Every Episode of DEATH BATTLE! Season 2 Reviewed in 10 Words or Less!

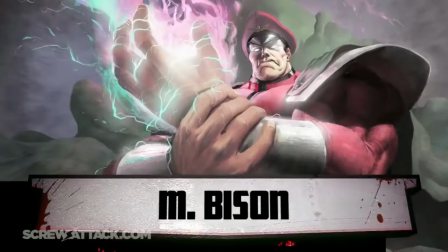Analysis sections feel a little like they've taken a step back, at least in terms of story coverage.
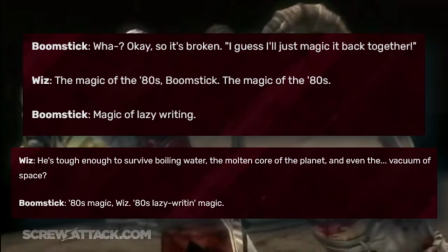It didn't bother me as much last time, since at least the lines both He-Man and Lion-O's analyses ended on paralleled each other and fit the silly tone.
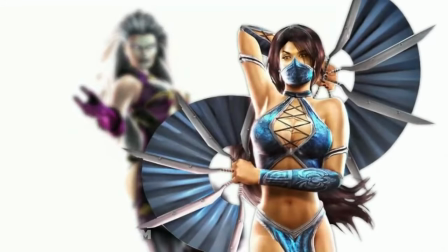Here we get a pretty decent coverage of their stories, but then they just end abruptly. Fortunately, the chosen clips carry a lot of the slack in that department.
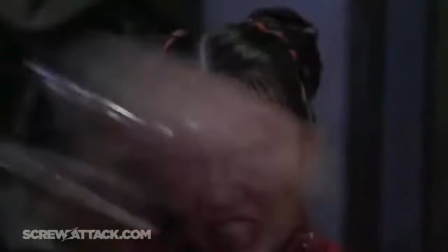Especially the Tuesday monologue, the team knew what they were doing, including that one. Though I'm honestly partial to Bison's other one.
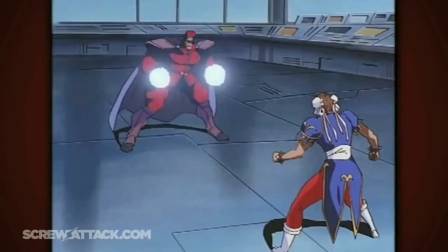I killed my father too, and you don't hear me whining about it.
Can I get a based in the chat?
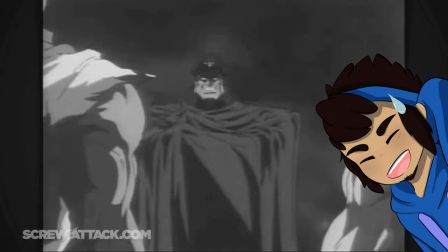Don't worry, Papino, that wasn't directed towards you. I also can appreciate a majority of the jokes.
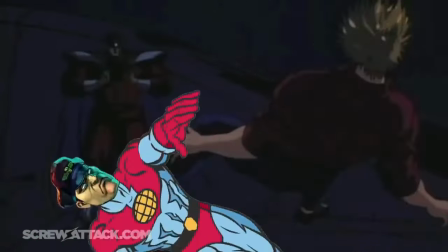If we ever get a Captain Planet episode, I insist that they throw an M. Bison cameo in there somewhere, and I don't care whether or not it fits.
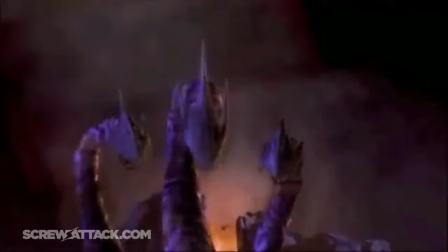And the Annihilation jab served as a neat way to establish what was being considered canon, while also dunking on a shit video game adaptation.
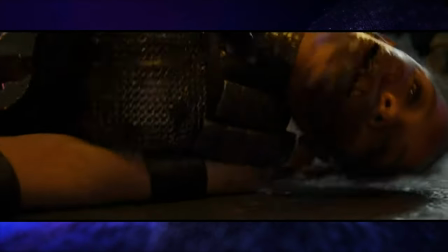A daily reminder Mortal Kombat fans are all too familiar with. The battle's fine, if a tad slow-paced.
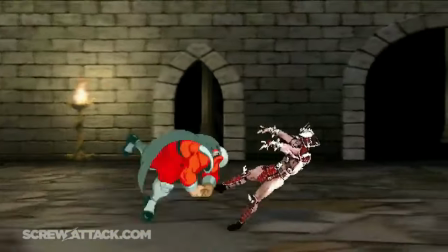This moment of Khan busting out of the mind control has neat audio effects. I like the Psycho Crusher combo here, but any of the other are pretty lacking.
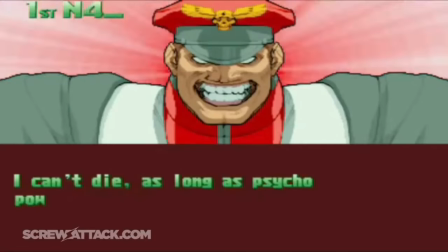A big theme of this episode is that they're the final bosses of fighting games infamous for their cheap moves.
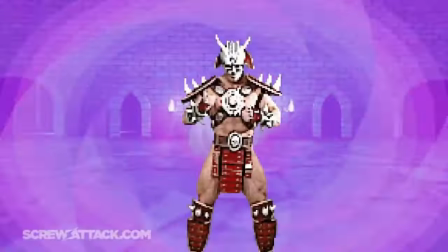Obviously, it was their intention to translate this into the fight, but that doesn't exactly make for the most compelling choreography, does it?
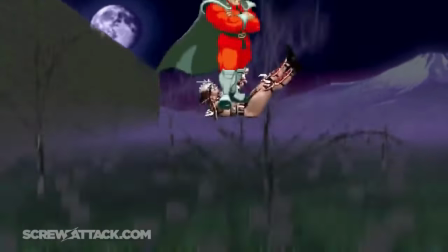It doesn't help that Khan has zero voice clips of pained grunts, so it ends up feeling like he no-sells all the hits, which I guess is a prerequisite for any fight starring him.
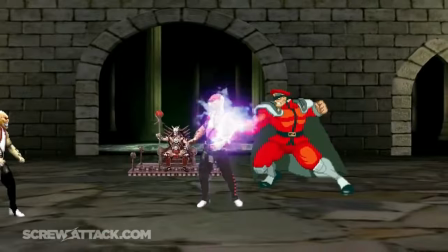It even says flawless victory, so if anything, that just proves my point further. While Bison has cool moments of energy blasts and theatrics, Khan is the dominant force here.
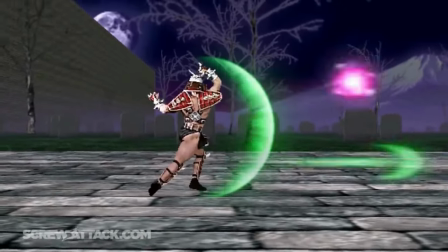I love how he didn't even have to try. Those projectiles just went rocketing right back to sender.
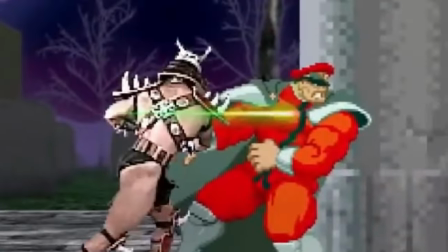It's so freaking chaotic.
I'm gonna hit you with so many right hooks, you'll be begging for a left.
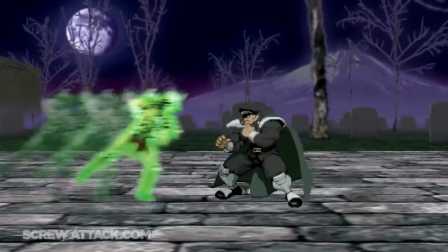Even Final Bison does jack all despite the great introduction and music sting, getting subdued by more spamming and a hammer beatdown that is hard carried by the accompanying musical notes.
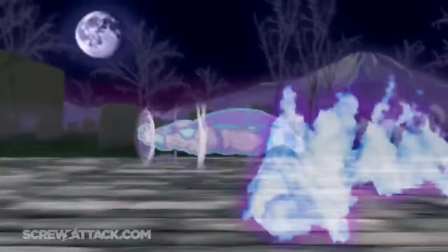I just think it sounds cool. That's gotta be up there as one of the worst transformations on the show.
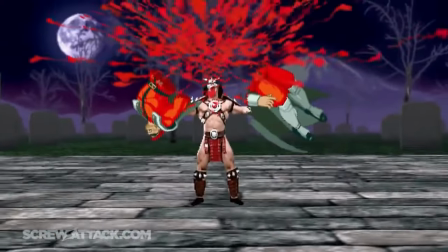And there's some pretty steep competition coming up. The death and results are plenty serviceable, even if the Soul's calculation felt a bit like padding.
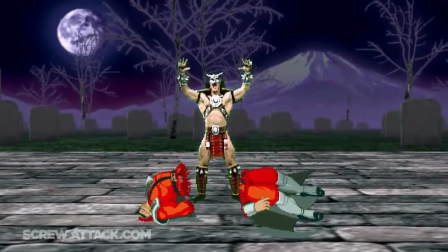We get a different variation of the KO announcement from last time, with this one being the true version we're all accustomed to.
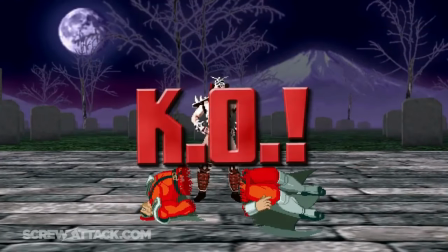KO! KO!
And the extended Captain Bison song was a major treat to cap things off.
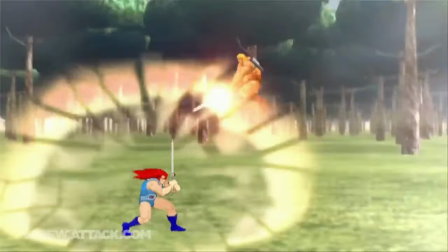The action of this episode is similar in quality to the last fight without the cheesy dialogue to help it stand out.
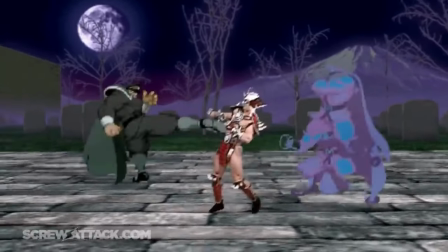But I still like this one a lot. The standard episodes of Season 2 are a massive leap forward compared to Season 1's.
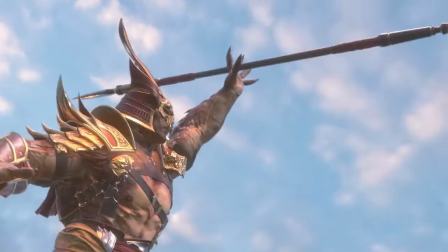Kind of baffling that we'd get all the possible matchups we could out of these four characters except for the one that actually makes thematic sense.
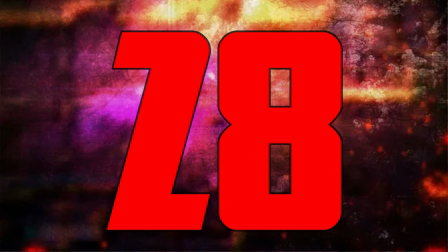Even the fight for third place could still be interesting. Ryu Hayabusa versus Strider Hiryu.
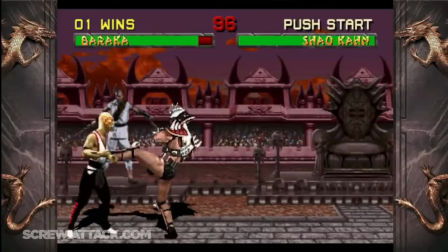Up to this point, I was starting to feel pretty proud of myself for feeling more cultured, being able to at the very least recognize most of the show's opponents after Peach versus Zelda.
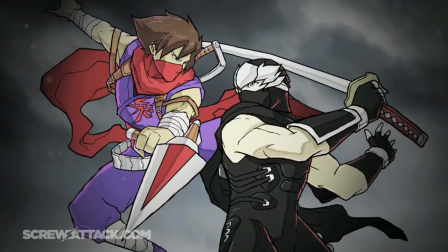But then came in this episode to quickly humble my uppity 10-year-old self. My family didn't get NES games, how should I know?
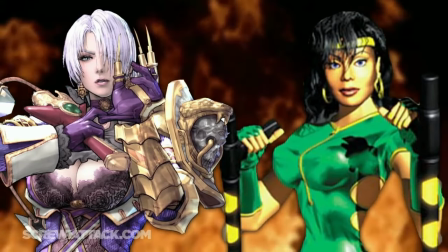And in case it wasn't obvious, the streak of confusion didn't stop there. Analysis sections aren't too shabby.
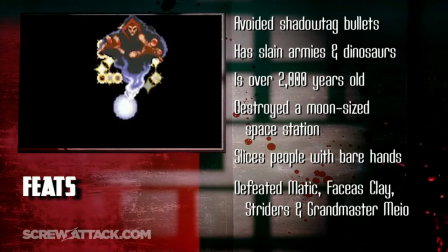At this point, I think I have to accept the segment's ending right after listing the big feats is just gonna be the style for a hot minute.
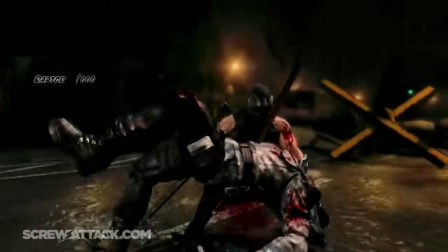Using the assassination clip to lead into the badass stuff Ryu has done was very effective. I even liked the Yoshi versus Riptor callback, surprisingly.
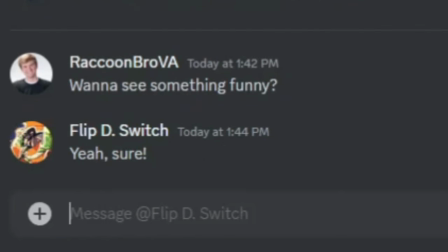The best thing to come out of that episode, clearly.
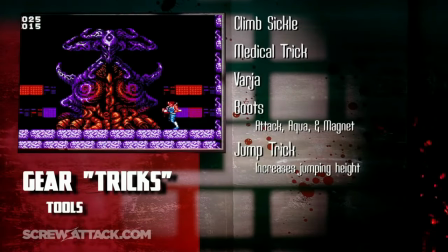The focus was more about hyping up their huge arsenals, which works better here than in something like Kratos versus Spawn because most of what they discuss actually shows up in the fight.
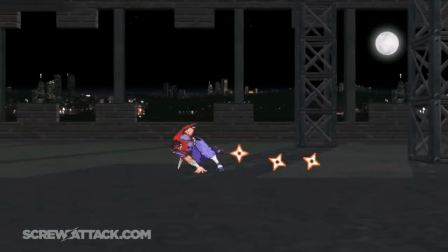The fast-paced dueling is exactly what I've been waiting for, as it's Lang's true bread and butter, making this feel the most like one of his earlier fights out of any of his Season 2 episodes.
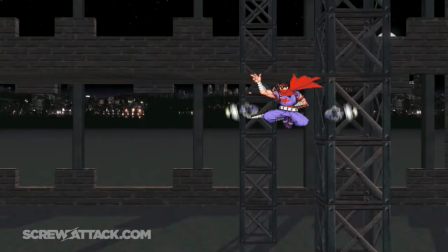It's an action-packed battle of magic versus technology to see who falters first from attrition.
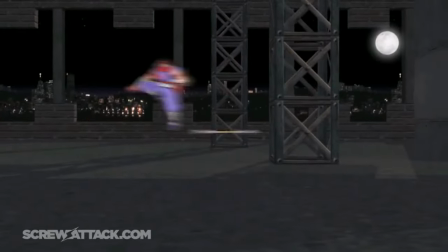I love how for all the wacky gadgets and abilities that are put on display,
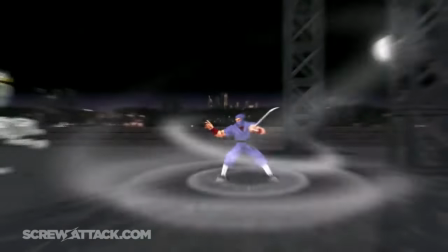ultimately everything gets countered perfectly by our fighter's main weapons, which is what the verdict comes down to.
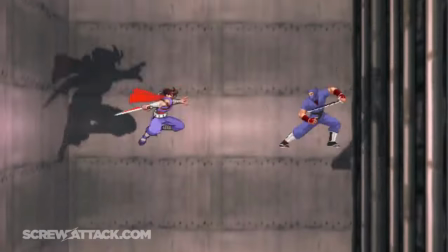I'm with Boomstick, that little cha-cha-cha-cha sound is super satisfying.
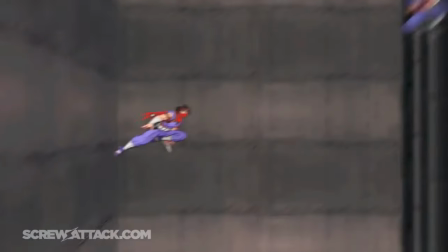If a little weird for a ninja to be wielding, I love the elevator shaft scuffle and how their shadows outpace them.
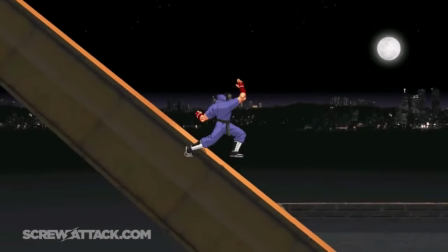And once they've been stripped down to the bare essentials, it all comes down to one final stroke, reminiscent of the Ninja Gaiden intro.
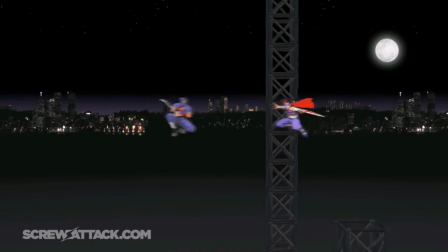Were people really surprised that Ryu lost? Doesn't everyone know that the apple doesn't fall too far from the tree?